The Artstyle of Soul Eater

And going back to Satoshi's designs for Soul Eater not, And this isn't Satoshi hate by the way, he's a great artist.
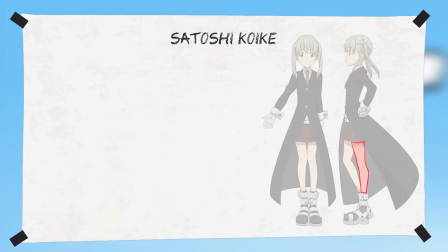254s
However, you can see he's like defying the calf muscle which gives a bit extra thickness to the legs.
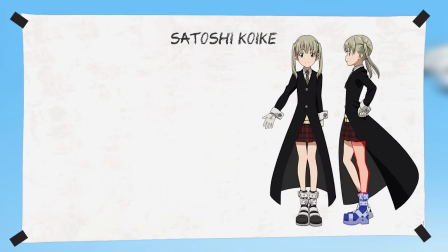259s
The boots, hands and sleeve cuffs are like sort of shrunk and less exaggerated overall.
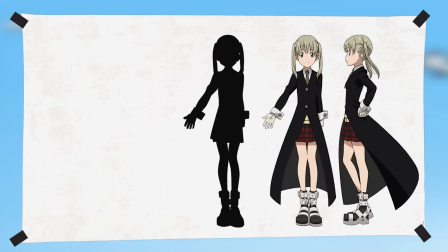265s
It's very much a more grounded approach, but with that it's not as bold in his silhouettes as Ito's.
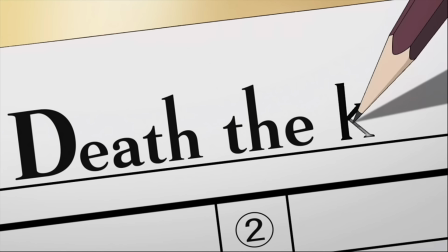270s
And without getting sidetracked either, just as Ito was taking cues from Okubo's style at the time when the original Soli to anime production began,
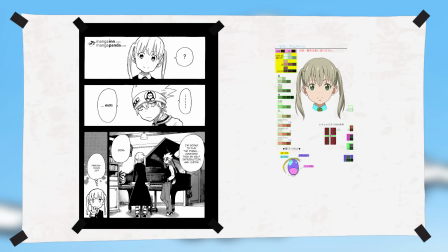279s
Satoshi was also going off his then current style for Maka near the end of the series,
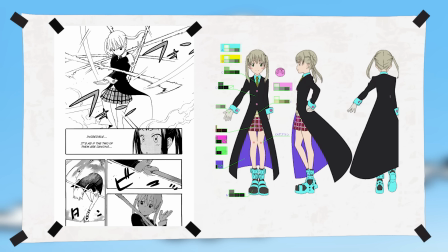284s
and of no surprise how he was drawing her and Soli to not.
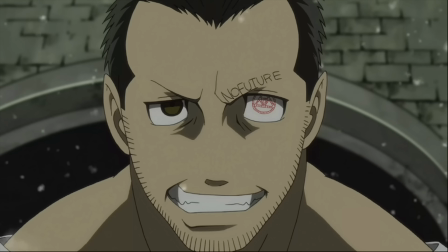288s
Anyway, on that note of being distinct, another piece of that in the designs is the use of motifs that represent something about the character.
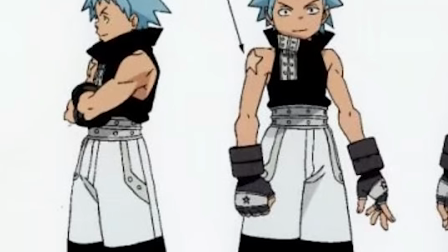296s
So with Blackstar, he has a star on his shoes and shoulder. With Death the Kid, you have the skull.
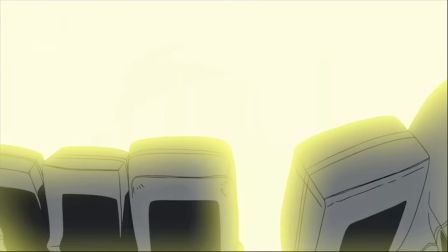302s
With Justin Law, it's a cross. Killick, it's a flame patterned shirt and necklace.
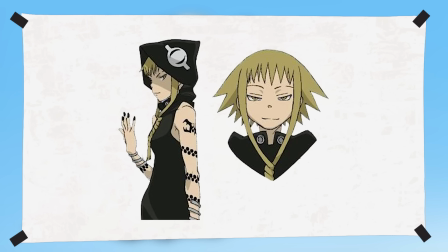306s
Erica, it's a frog hat. Medusa, it's a snake tattoo. For Sid, there is no deeper meaning to his tattoos.
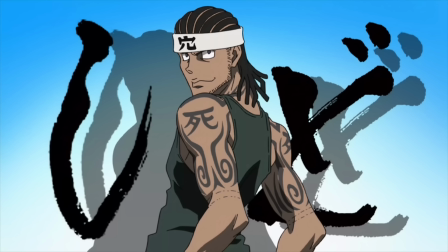312s
Or at least I thought. Turns out the kanji on his shoulder translates to death, which was kind of prophetic.
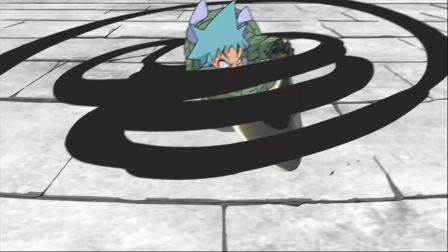318s
Simply, it's another feature that gives personality to these character designs and makes each one unique and memorable.
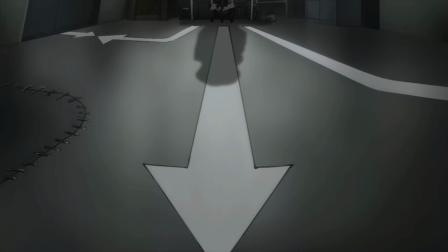325s
Sort of separate to that though, Solita had a thing for rectangles. Sometimes it's for stitching like across Stein's lab coat and him or kid
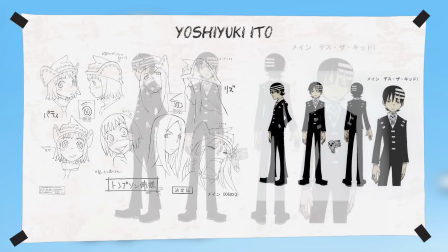334s
Liz and Patty where it's a bit of both used for the sleeves but also in place of the buttons.
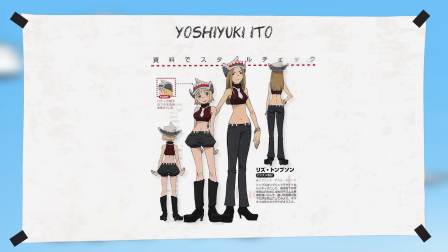339s
With Liz and Patty it's across the belt and for the stitching of their hats. Of course this is definitely Tim Burton's influence coming through who Okubo has directly mentioned in the past and just about everyone brings up when discussing his art.
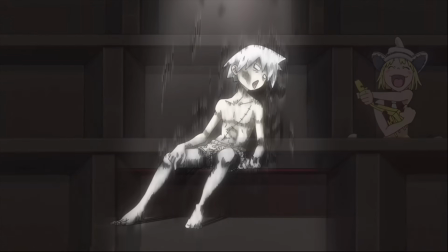353s
Now finally is the shading.
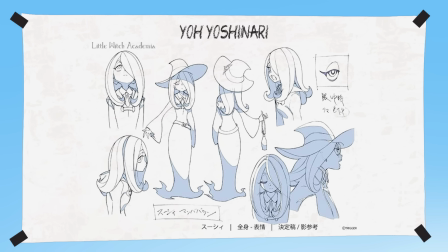355s
Although it's tempting to pack a design with detail it's also up to the character designer to consider how easy it will be to animate for the staff.
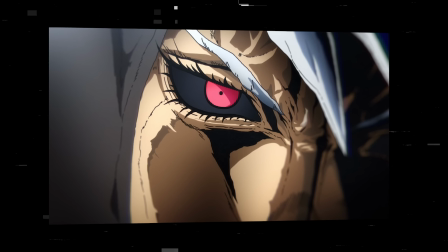362s
And as great as detailed shading looks, outside of taking much longer to draw, it can also stiffen the motion.
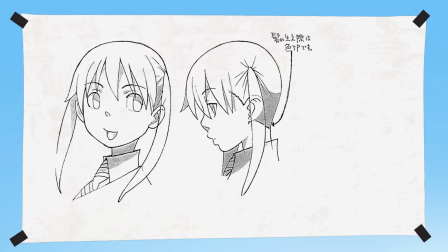368s
So Ittock goes with pretty simple, soft overhead lighting, the shapes are broad strokes with a curved shape,
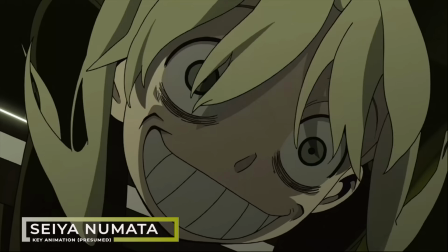374s
and of course animators and animation directors can have varied takes on the design sheet,
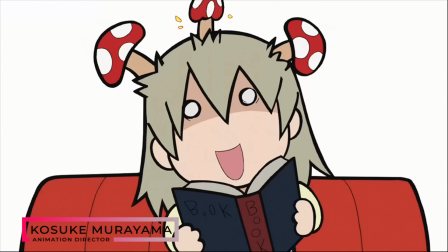380s
so some of these stylistic notes may be more dominant or completely changed altogether.
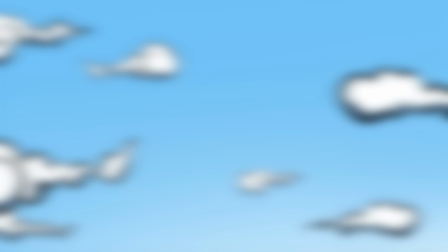386s
But with that, wraps it up that was the final detail thank you for watching hope you enjoyed it and please consider checking out my patreon to keep the channel
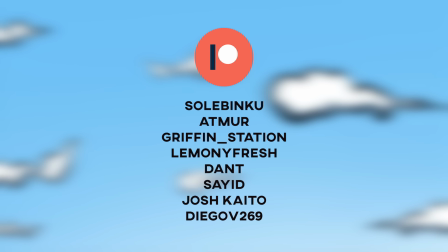393s
going and of course shout out to all my current patreons and soul binkou in the high roller class however with that thanks again and
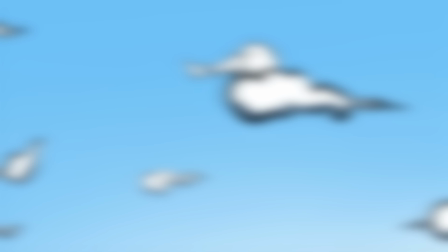402s
i'll see you later